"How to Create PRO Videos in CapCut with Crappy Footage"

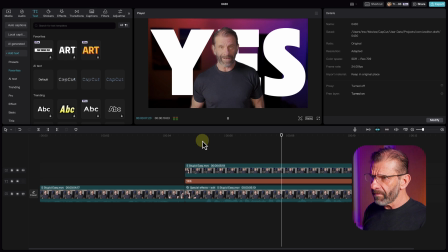[12:25] Look and sound more professional using CapCut? Yes.
Right after I say CapCut, I want yes to appear. So I'm going to just drag this over to the right and we'll have yes pop on right there, but just popping on is boring. Now we could animate it using keyframes. By the way, I have a whole video on keyframing so you have more control over these animations linked there or there.
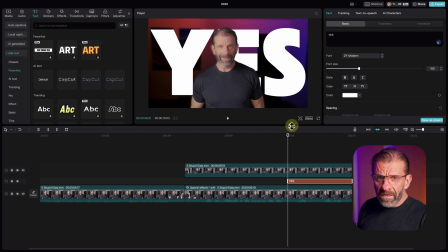[12:47]
I never know. I never know where it is, but check it out after this video. But we're not gonna keyframe it because CapCut makes it way easier with text animations.
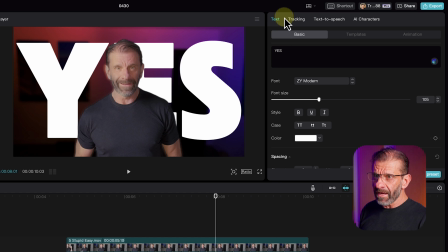[12:53]
Make sure you clicked on the text down here. Then click on text up here, click on animation.
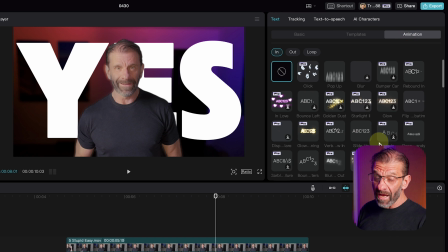[12:57]
We have all these ways to make the text come into the scene without having to manually animate it. Free, paid, whatever. They're all great. We'll just use pop-up. How about this one? Yeah. Bam, that looked great. Did you see that? Let's watch it again.
Yes.
I love that. And it was about a half second. I think the duration was correct. And I think this looks great. Those are the five things.
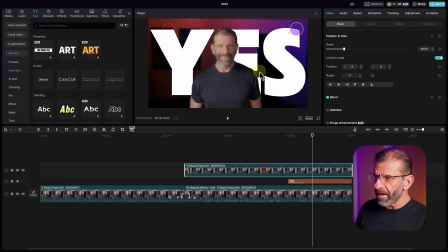[13:17]
Here's a little bonus thing for sticking around to the end. I'm gonna click on this top layer and this is lit cool, but I don't love it.
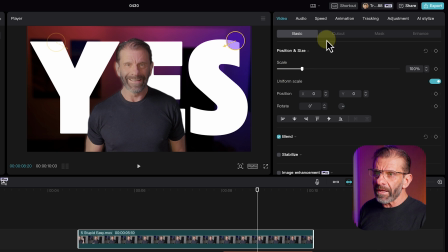[13:24]
It feels like it needs to be a little more vibrant. So I'm gonna click on this top layer and go to adjustment and scroll down to adjustments and just kind of mess with this a little bit so it pops a little bit more. And one thing that I do in almost every video clip of my face is
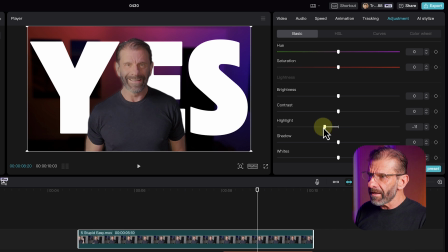[13:40]
I drag the highlights down a little bit so they're not so different from the shadows on the right. So I drag the shadows up a bit and then I go into curves.
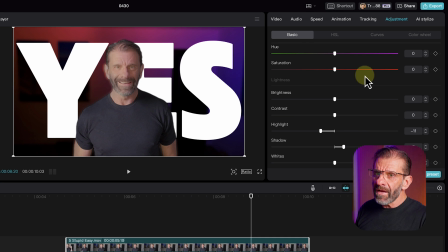[13:49]
Now I know curves are fancy and scary, but just click on curves right here.
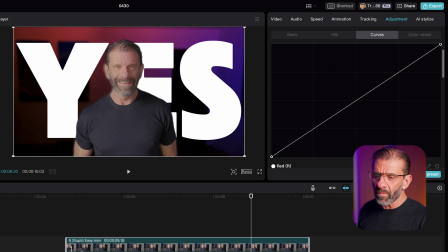[13:55]
There's, you know, there's RGB and then there's the contrast one, the brightness one here. So we can mess with this just briefly. So I want to take the highlights up a little bit so the whites look a little bit whiter. This is white on this side. This is black on this side. I'm gonna click kind of somewhere between towards the whites, add a beat, a little dot right here.
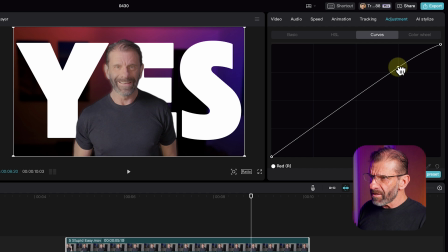[14:12]
I'm just gonna drag it up a little bit to make my face a little bit brighter. And then the darks, I want a little darker. So I'm gonna just drag this beat down here a tiny bit to make the blacks a little blacker. Yeah, yeah. And I think that looks a lot better. And this is called an S curve.
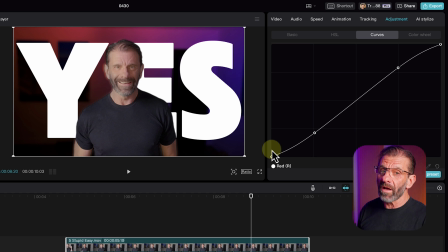[14:28]
And that's kind of a starting place for a lot of videos you created. It just adds a little more contrast.
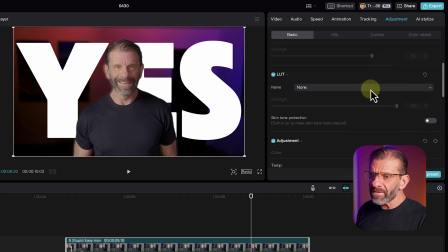[14:34]
I'm gonna go back to basic again and add just a little bit of saturation by scrolling down here and adding a tiny bit of saturation more.
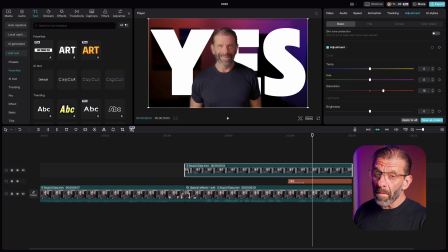[14:41]
So I pop a little more. Yeah, there we go. Not like that, much, much better. I know I sometimes go, hey, and here's the final masterpiece, but I've done more stuff like added sound effects and things. So I'm just gonna show you what I'm doing here in case you wanna know how I made that opening shot look exactly like that opening shot.
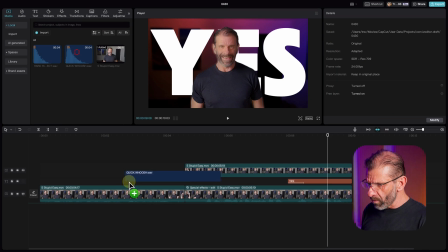[14:55]
And it's by adding some sound effects. I'm gonna add a quick whoosh right here that kind of lands right about when I snap. And then I've got this hard hit effect. I'll get it right some way. And I've given you these. I actually use these a lot. I've got some, these are like kind of a BAMF sound effect that I use for a lot of stuff.
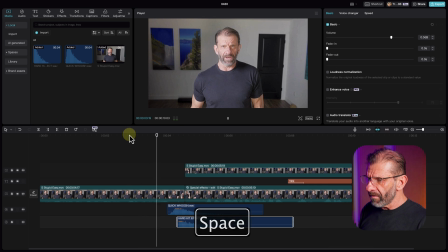[15:11]
So you'll want to download these. They're very useful. So watch this.
Average looking video.
Okay, and that didn't hit exactly right. I want to hit when my fingers snap. You sometimes have to mess a little bit to get it to line up exactly right. So I want the whoosh and the hard hit to hit at the same time as my snap.
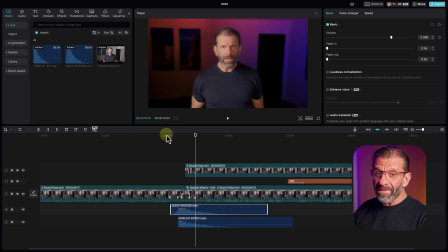[15:32]
And that looked great, except that the light changed color too late.
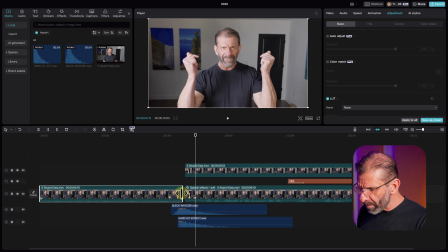[15:36]
So we want to drag this back just a little bit and drag these back as well.
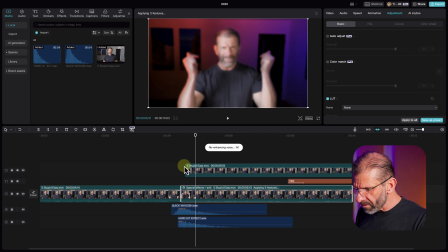[15:42]
And it's going to have to redo a few things because we're modifying some stuff. And let's see if that worked a little better.
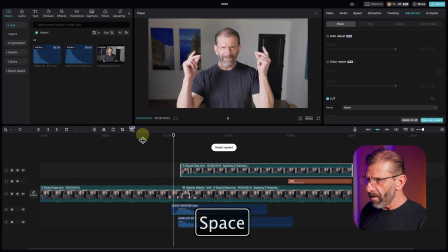[15:47]
I can worry about the voice.
Looking video.
Come on.
Looking video.
Okay, and now with this stuff lined up, it looks like this.
Looking video. Look and sound more professional using CapCut?
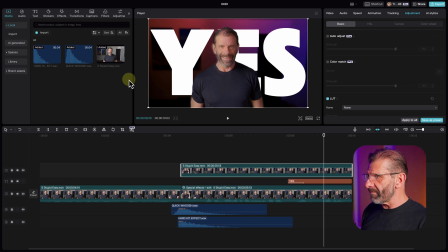[16:02] Yes.
Okay, and obviously that yes needs a sound effect. There's actually a good sound effect built in to CapCut right here. If I go to, I think, sound effects and type swish. God, I'm so glad they have these searches in here now. Maybe this one. Yeah, that one's kind of great. And I'm gonna grab that and take it down a tiny bit.
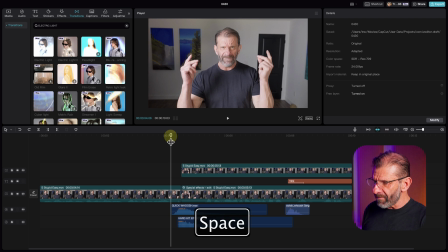[16:19]
Now this snappy thing is okay with the sound effects now, but it could use a transition.
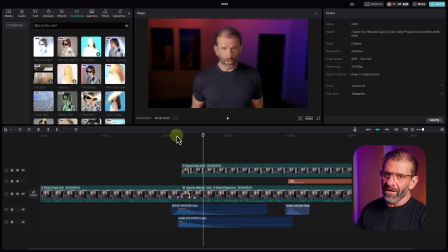[16:25]
Now here's a side note from a Hollywood editor.